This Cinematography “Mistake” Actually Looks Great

The best thing as a cinematographer that you can do is to break rules. Where to put the key light? Is there a right way, or is there several different ways you can do it? After watching this video, you should be able to do something like this.
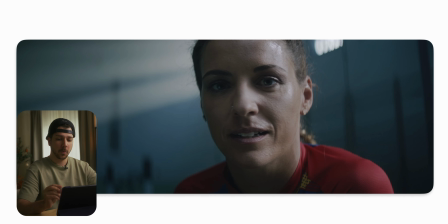0:11 So this is the first frame we are talking about, and what a lot of people of you would probably notice is the key light is on this side. But now you will tell me, wait Marco, I always got taught online that the camera, when it's on this side, the key light should be on the other side.
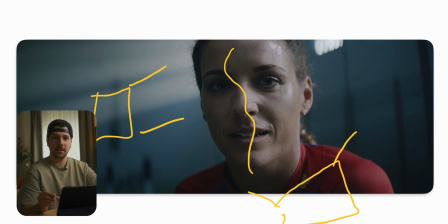0:30 So why are you doing this way, and why is it still looking good? There's a lot of reasons why this shot still looks good and doesn't look flat. Because we always get taught when the key light is on the wrong side, your shot looks flat. But what did they do that it doesn't look flat? As you can see, we have a light direction.
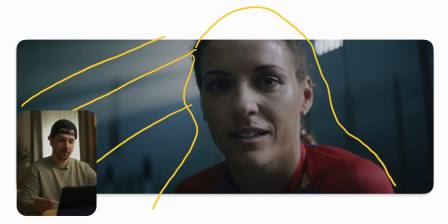0:49 We have the actor that sits in a room, and here are a lot of windows. And when you want to make something look cinematic, you want to extend the available light. So as you can see in my scenery now, the light is coming from this side. So this is the side of my key.
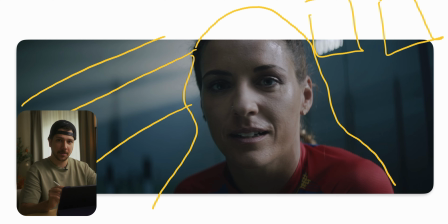1:08 And that's the same thing they do in this shot. The light is coming this way, and so the key light also coming from this side, because it looks more natural. It would look worse when the key was on the right side.
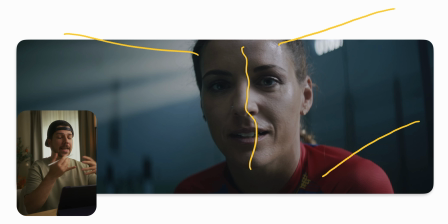1:23 Before considering putting the key light always on the right side, check your surroundings, how your scene is built up. Most of the time, actually, you would put your scene the other way around. So she could easily look in the other direction, and the camera is here facing this direction,
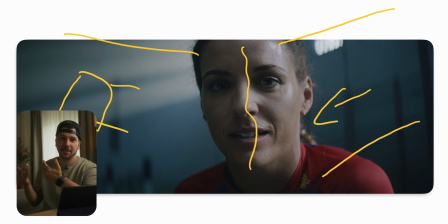1:40 then we would have the key light on the right side and also the leading light correct. But we want to do something different. Doesn't always have to go the right way. And that's what I do. Even most of the time when shooting a lot of random shots, a lot of filling B-roll,
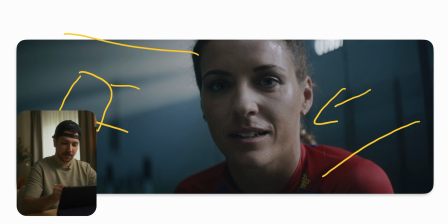1:56 like in this location, in this scenery, then you do something like this.
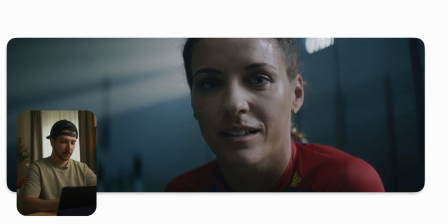2:01 You have to make the whole scene more safe to shoot. To create this right lace, you need a little bit of haze in the atmosphere. And when you are hazing, not always haze in front of the people. I really hate it most of the time when the whole room is full of haze,
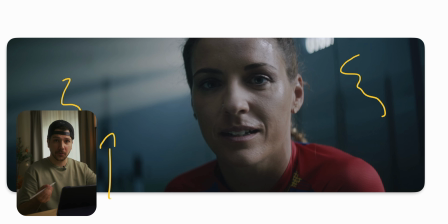2:20 because you lose a lot of contrast and control and time to get the levels right. When your only goal is to create light shaft, just haze the background. So you get this full, nice atmosphere, but also keeping your contrast and saturation,
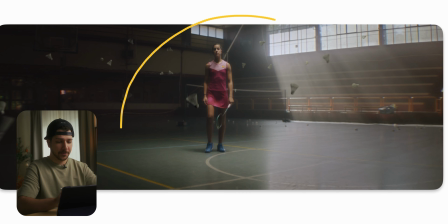2:37 sharpness of your actor where the focus should be. This is the next frame I want to talk about, and as you can see, this is a VFX shot. We have a lot of feathers falling down in the whole scenery, but to create a look like this,
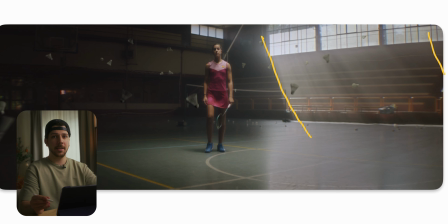2:53 with this contrast, this amount of exposure, you cannot do on a cheap production. All like that, really difficult to control, because you have a really large space, a lot of big windows.
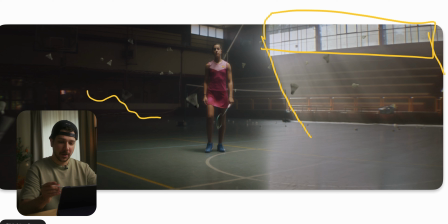3:07 To create it that dark, this kind of darkness, you have to overshoot the windows a lot. That means you probably need 18 kilowatt. I think it's also kilowatt in English. Yeah, 18 kilowatt lights, a lot of them, to shoot through there,
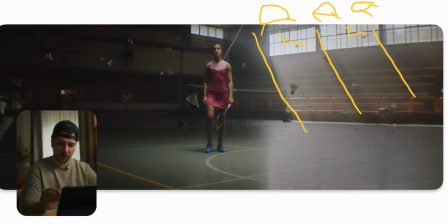3:25 so that you can put the exposure on the windows down and still get exposure in the room. So as you can see, they put the slides out here, lifted the exposure on this side, so you can get a lot darker on this side.
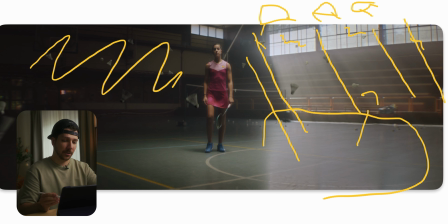3:40 So they got this really nice fade of lightness across the whole image to make it look more cinematic.
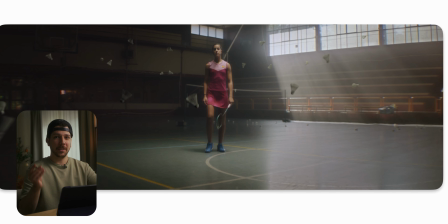3:46 When you ever shot in a sports hall like this, you will notice that the image is really flat and hard to control. In a shot like this, you always have to consider also using a lot of color grading, creating masks.
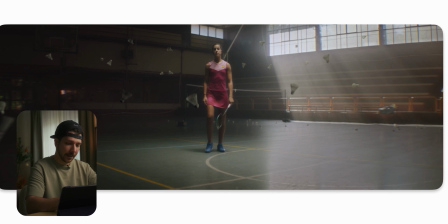4:00 Even if you have the exposure here, I can guarantee you this side is still very bright.
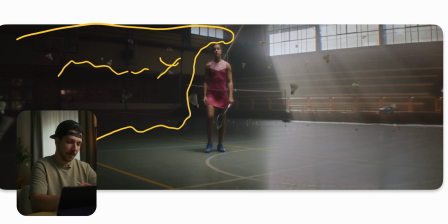4:07 So they put a lot of masks afterwards to bring the exposure here down. It's not bad to do something in post when you know that you will do it. So prepare on the set, we will do it that way, don't waste time, we will do it in post.
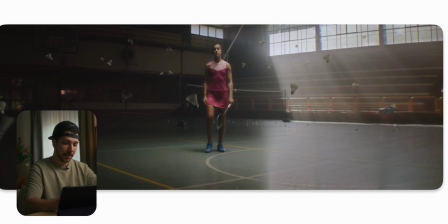4:24 So, but in a controlled way. After this, always remember, light the background first and then put your actor in it, because it's much more easy to control the balance on your actor than on the whole room.
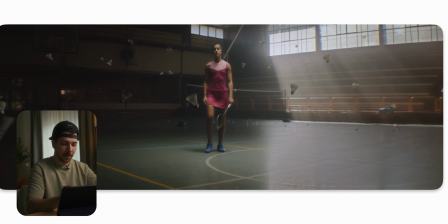4:38 So when she's standing here, after we did all this, she was probably silhouette, just black.
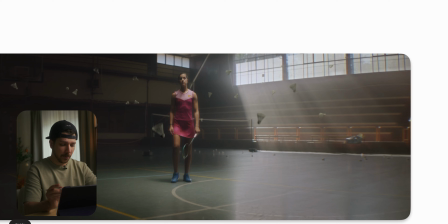4:46 But as you can see, we have a contrasty look. So what they probably did is put an 6x6, an 8x8 and 12x12 frame and put a strong light, just shoot on the hair with a grid to control the lights.
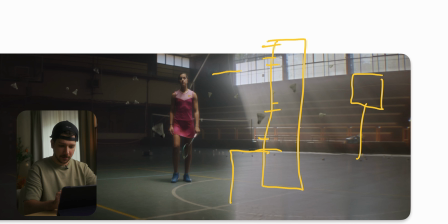5:05 They probably put also a flag here on this side of the butterfly. As you can see, here is not a lot of exposure. Most of the exposure is on her upper body and on her face.
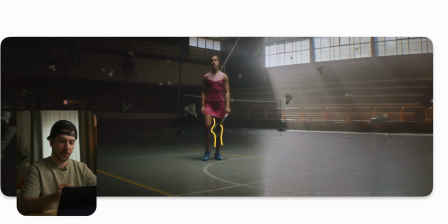5:17 If you want to create a similar look on a lot more smaller budget, I would tell you shoot at night, ignore the windows and do something like top light, so that you can pre-build or mount on the ceiling to get similar results.
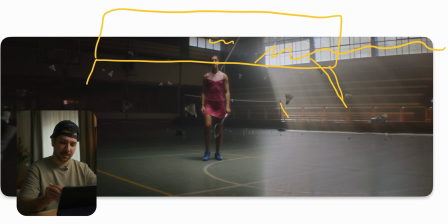5:34 Here for sure you lose this. You can do it at night, but you then get this little bit of moonlight feeling because you cannot recreate with a small budget this size and area. So take always, or consider always, to create a look that is in your possibilities.
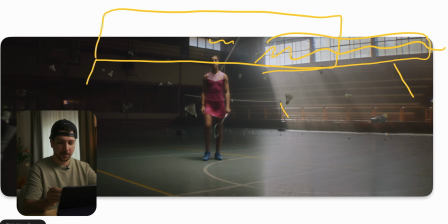5:52 It doesn't make sense when you plan to create something like this and it will not look like this. So you will have to think beforehand. So we probably do it like this. We get a similar mood. It's not the most perfect thing, but overall we get a better result.
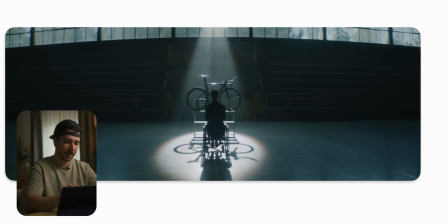6:07 Here, this scenery is a more abstract look, as said before, but instead of a big top light, they just exposed for the windows. That will create a really dark look in the room, because in this hall, like I said before, when you expose for the windows, it really gets dark on a sunny day.
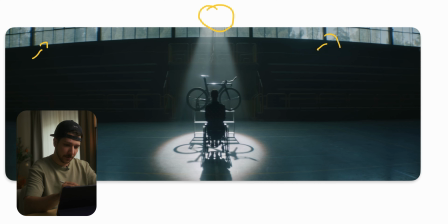6:24 So what I did is just to put one lamp outside and spot it on this bicycle. And as you can see, it's in a pure silhouette. To get a little bit more control over the scenery, you would put a lot of neck fill on camera side.
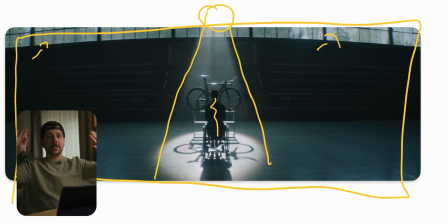6:41 So on this side where the camera stands, you build a big black wall so that the light is not bouncing from the windows back onto the scenery. To light control on these large scales need a lot of neck fill. There are only windows on one side of the room.
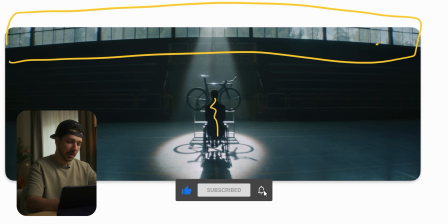6:56 I can tell you most of the time the first thing you can do is put that neck on the other side of the wall,
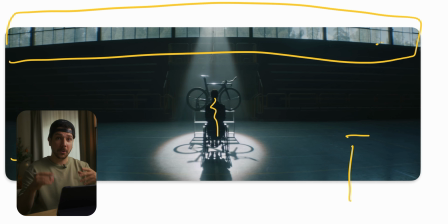7:03 so we have full contrast, full control about the contrast in the room, which is our job as a cinematographer.
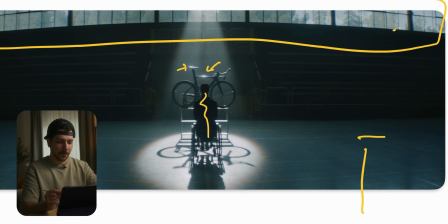7:09 Another thing you can see here is still a bit of glow. They probably did in 1 of 8 mist filter, but it's not a promise, I think.
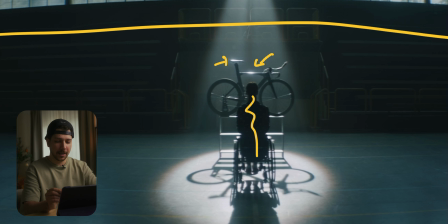7:18 This looks more like a glimmer filter, which accentuates more around the highlights and doesn't lift the shadows as much as a black promise.
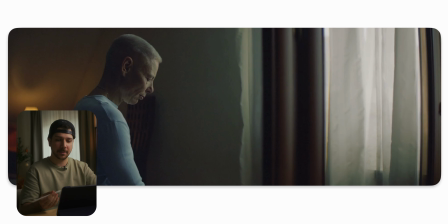7:25 This is the next shot I want to talk with you, which is pretty simple setup, because this is the right way to do it, a key light. As you can see, we have the person that sits here in the first quarter of the frame. Then we have our point of interest, which is the window where the light is coming from.
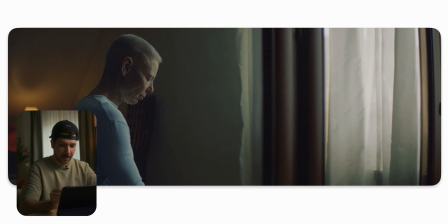7:43 So the actor, so the audience knows the light can only come from this side. So what do you do as a cinematographer? You put the light here. And if you want to make it even more realistic, just think about, okay, how does the window look?
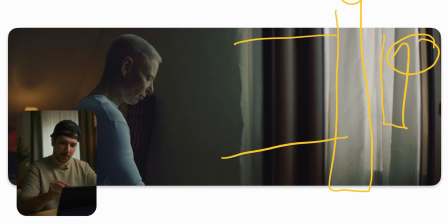7:58 We have a really big source, so we do a source, so a butterfly on a similar scale or bigger than a window, and shoot our apertures or sky panels through it, and this gives us this really nice key light.